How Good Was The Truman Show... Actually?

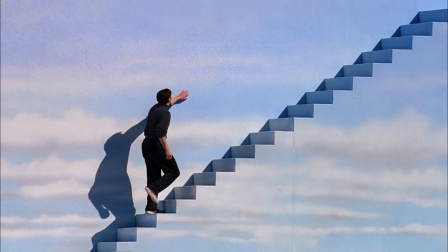20:23 And those final moments, Truman climbing those stairs, touching the wall, taking his final bow,
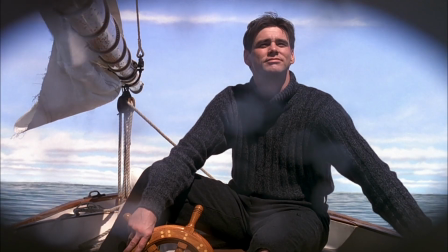20:32 Weir directs these with such emotional clarity that we feel
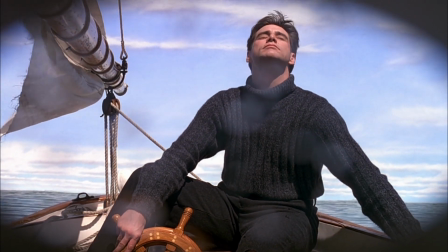20:38 both the triumph of escape and the uncertainty of what comes next.
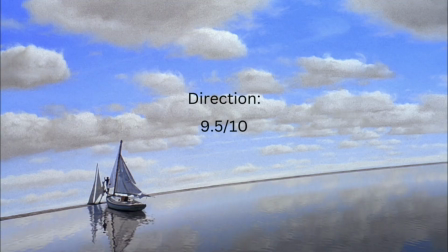20:44 I'm giving the direction a 9.5 out of 10.
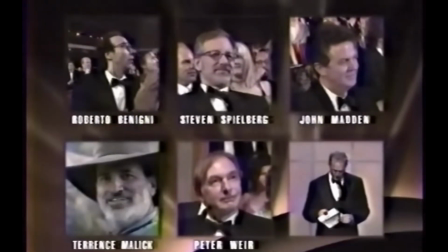20:49 Peter Weir's work here earned him an Oscar nomination and a BAFTA award for Best Direction, and deservedly so.
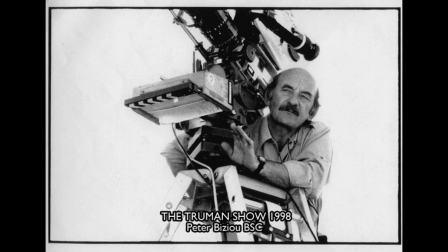21:01 Let's take a look at the cinematography, because the camera isn't just watching Truman, it's part of the story.
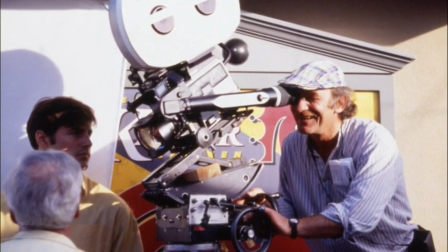21:08 The film constantly switches between two distinct visual styles.
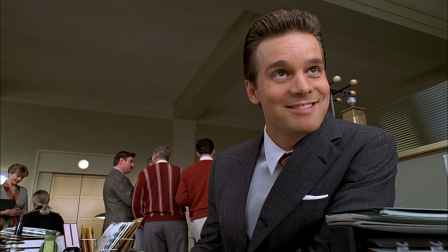21:13 When we're seeing Truman's world as the TV audience sees it, we get these perfect,
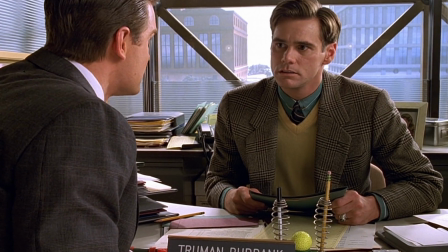21:19 composed TV shots, clean, bright, almost commercial-like.
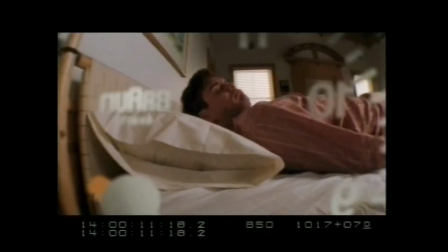21:24 But when we're experiencing Truman's perspective, the camera gets looser, more intimate, more handheld.
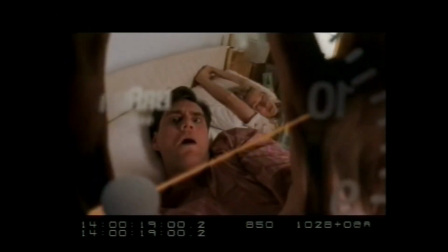21:33 It feels like we are sneaking past the show's cameras to see the real Truman.
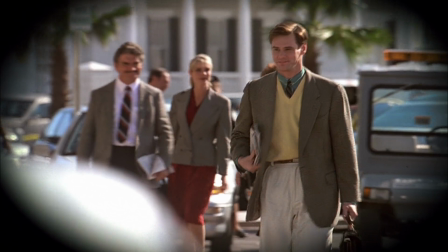21:40 Bizot brilliantly uses vignetting to mimic a TV broadcast.
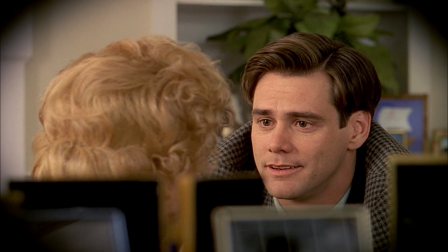21:45 The show within the show has blurred, darkened edges, like hidden camera footage,
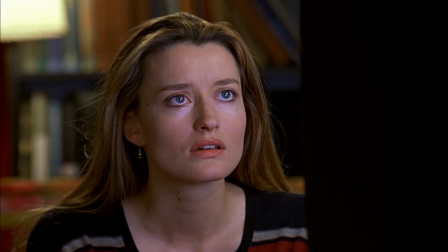21:51 while behind-the-scenes shots feel clear and cinematic, subtly signaling which reality we are seeing.
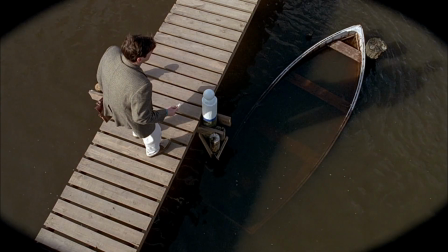22:01 Bizot used fisheye lenses, unusual angles, and surveillance-style framing throughout.
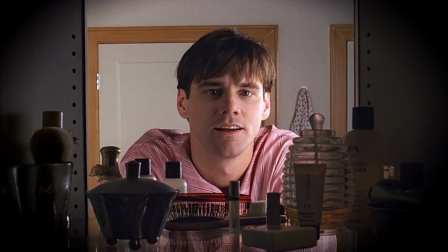22:08 There are shots from inside mirrors, behind shelves, even from the dashboard of a car. It is meant to feel intrusive, like the camera is always watching, always present, but never acknowledged. Just like the audience inside the film, we are voyeurs too.
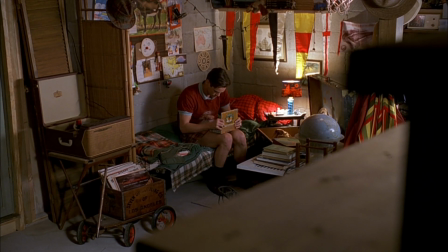22:30 This feeling of being watched extends to the way shots are composed.
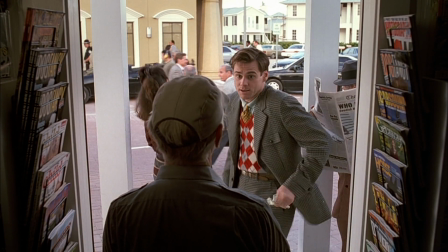22:35 Truman is often placed dead center in the frame or boxed in by objects.
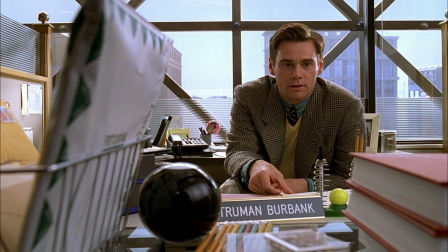22:41 It is subtle, but it gives you a sense of him being trapped, even during ordinary moments of his day.
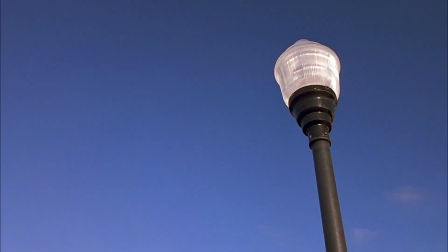22:48 Lighting plays into this controlled reality as well. Seahaven is always evenly lit, like a sitcom set.
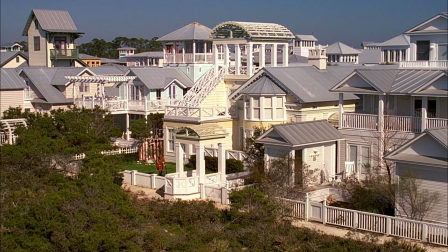22:57 There is no moody shadows or dramatic contrast. It looks safe, it looks fake.
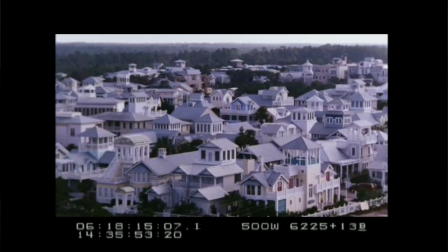23:03 The lighting is part of the illusion, another layer of control over Truman's world.
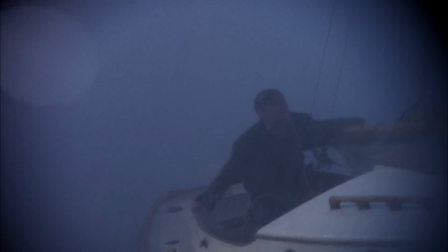23:10 This contrast is clearest during the storm sequence.
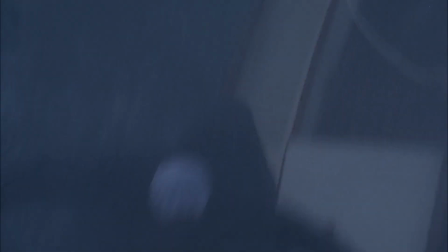23:14 When Truman is on the boat, the camera work gets frantic and unstable,
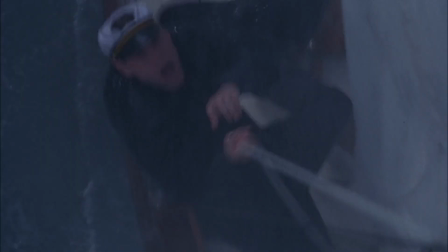23:20 but it keeps cutting back to Christoph in the control room where the shots are perfectly steady.
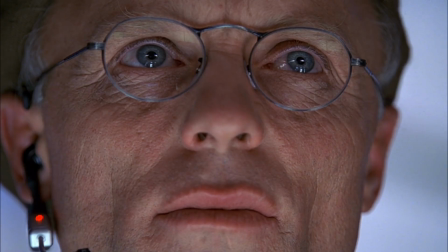23:27 This visual contrast tells us everything about who is in control and who isn't.
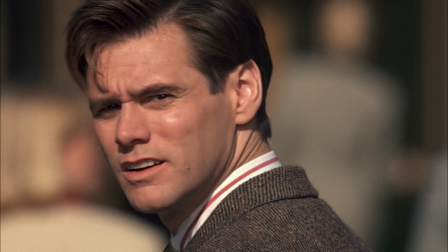23:36 As Truman starts to push back against his reality, the camera work shifts in response.
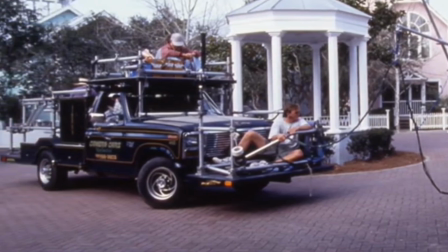23:42 We get more traditional cinematic shots. The movement becomes less rigid.
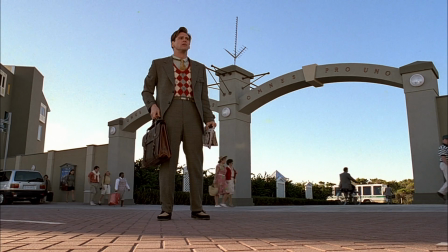23:49 The framing opens up. It's like the film slowly switches from surveillance footage to an actual movie.
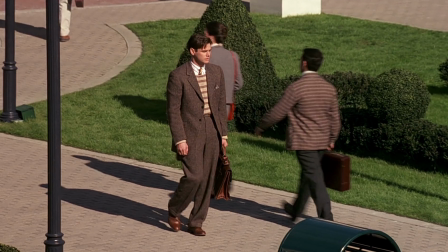23:57 As Truman becomes aware of his story, the visual language evolves with him.
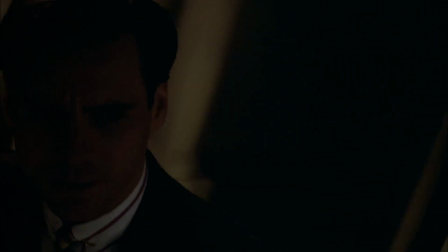24:04 Remember that moment Truman spins through the revolving door?
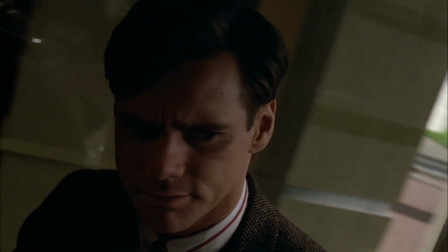24:08 Instead of heading to work like always, he twirls in circles, popping back out the way he came.
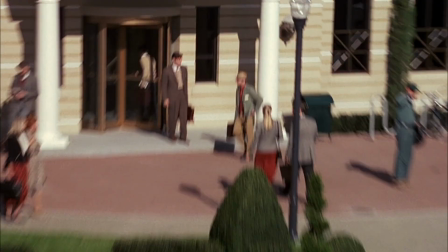24:16 The in-world cameras scramble, shaky, out of focus, struggling to keep him in frame.